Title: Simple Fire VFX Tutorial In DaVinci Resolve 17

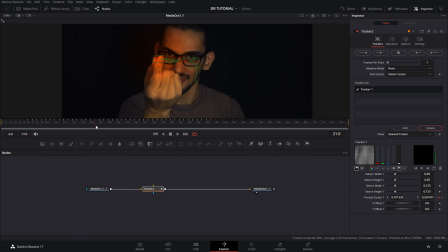4:05 That's just the case for this specific clip because it was a little bit blurry and there was a little bit of movement that made the tracking harder.
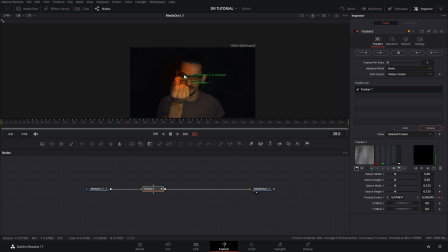4:12 So I had to adjust it manually one by one by moving these points or by simply going and selecting these and moving it around, and it automatically edits the keyframe that the tracker produced. Okay, let's go back to the second portion. Now on the actual, after you have the main tracker, this is gonna be the main tracker that we have.
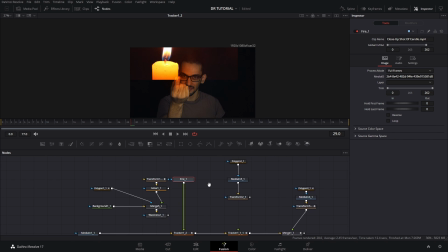4:30 You're gonna add your first clip, which is gonna be the fired clip. If you add it like that, which is like it was just a candle glow that I had, you'll see that it's a little bit crazy and all over the place because it's following the tracker because we have the operation mode and match move.
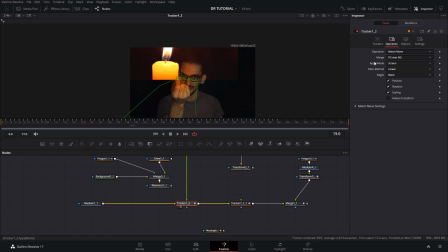4:46 Now, one thing you also want to make sure is to change the apply mode to screen, because otherwise if you put it in normal, it would just show the actual exact fire clip, and it will not blend as well as if it is on screen mode.
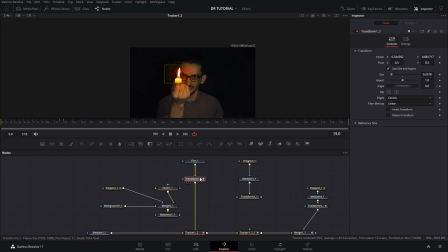5:05 Now, the next thing that you would want to do is, we had a transform node here so that I could adjust the actual size of our candle here. And you'll see that the angle was rotated a little bit too, and that was because of the movement that I did with the fire.
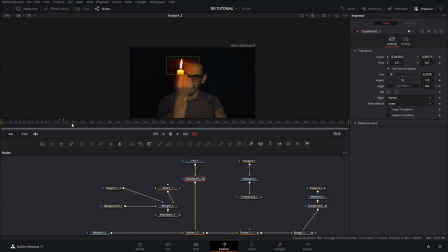5:19 So that sort of moves a little bit like as if my movement of the hands made the flame move with the wind, I guess, from the movement. And now the next thing is, I have these glow effect that I added to it so that it sells the effect a little bit better.
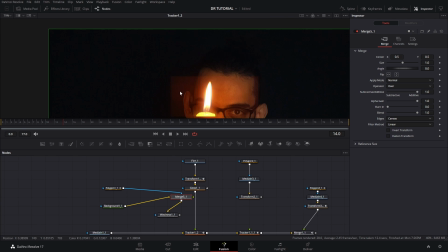5:38 And now it looks like a little bit weird because of this square right here, right?
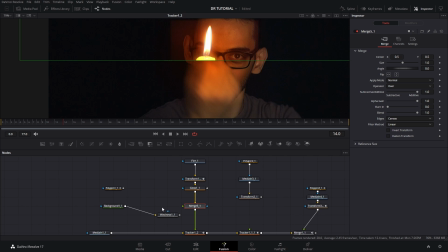5:42 Now that's the reason why I have this merge node here, and then I have this polygon here.
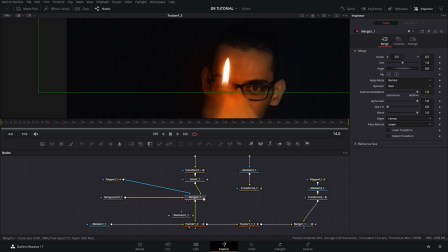5:48 There it goes. So make sure that you have a merge node if you have to do these.
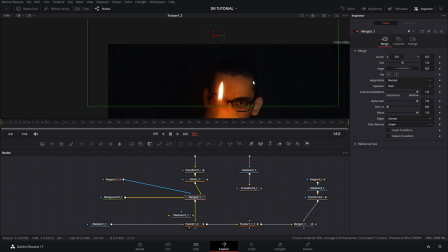5:53 There's a background that's invisible here, but that's just so that we can use that fire as the foreground in this case too. And then we're gonna add this polygon here to surround the flame, and it will sort of follow that flame all around.
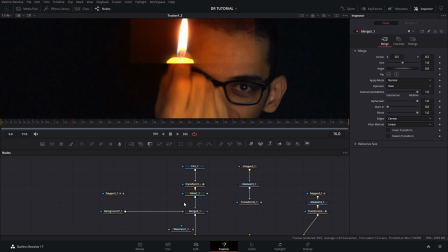6:07 The reason for this is that we don't want that weird edge or like square shape that shows up, because it doesn't look realistic at all, right?
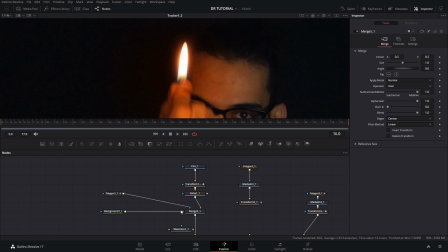6:14 If that doesn't happen on your footage, then you don't have to go through this step, but in this case it did happen. And you will see how the flame is sort of following this position here, and that is because I adjusted each of these points of the tracker manually.
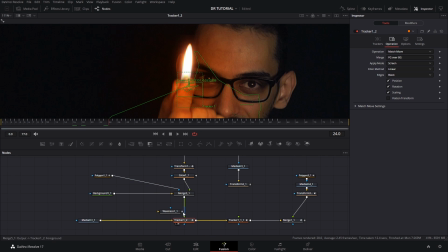6:29 Now, the last thing that I did for this specific fire was I added the waviness effect, and that was just to make it move a little bit and look like a flame that's actually more real, because flames don't always just stay there because they're always reacting to a little bit of wind, so they move around a little bit, right?
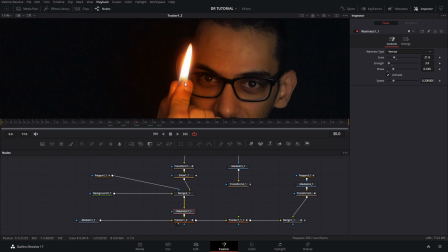6:48 Let me go back to playback and change it to half resolution in this case so that we can pre-render these faster. So you will see how the flame moves a little bit, and for that I actually use the vertical. And then I just play it around with the settings here. You can play around and do it as much as you want. You can add a lot of movement or as little as you want.
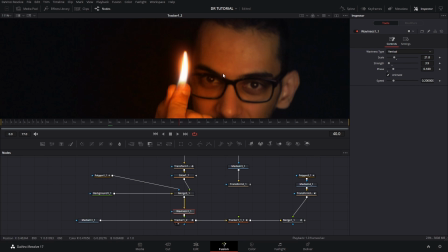7:07 And make sure that there's the animate selected, because otherwise it's just gonna be a still wave shape and you're not gonna see it moving constantly.
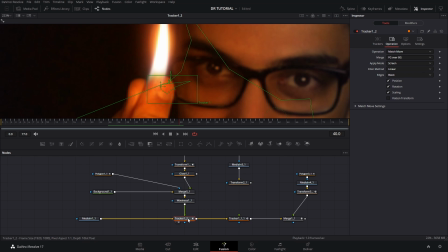7:15 So now for the second flame, what I did is that I copied this exact same tracker and I pasted it next to it.
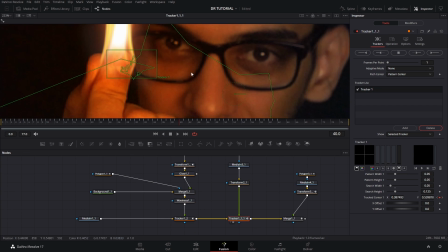7:24 But then I did a little bit of a few adjustments to it. The reason for these is that I wanted it to be a little bit offset with the main one.
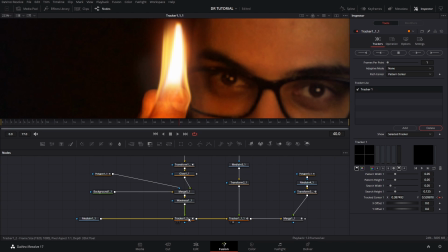7:33 I wanted it to be sort of like looking, this first fire is sort of like coming from behind the finger, and then this one is sort of like engulfing the finger, I guess you could say.
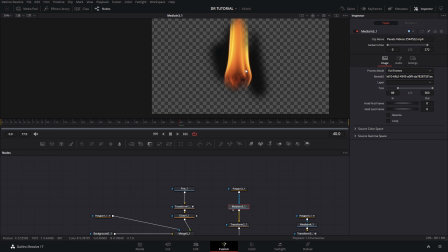7:43 Now this specific clip is sort of like a fireball also, again, that's something on fire, and I use a polygon mask for these two,
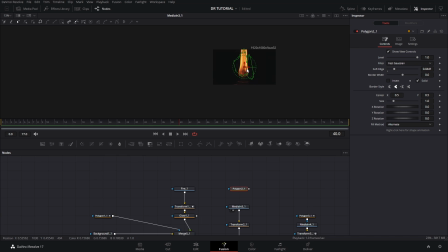7:50 and I actually added soft edge to it because otherwise it was really hard to make it work well in this case.
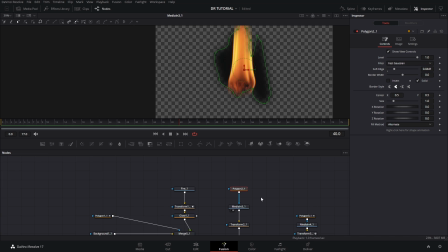7:57 Now that sells the effect a little bit better because of the soft edge.
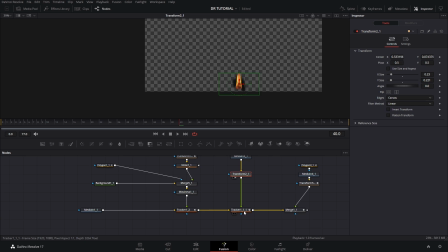8:02 And then I added the transform node to make it really small, and then we have the tracker here so that it follows the finger around.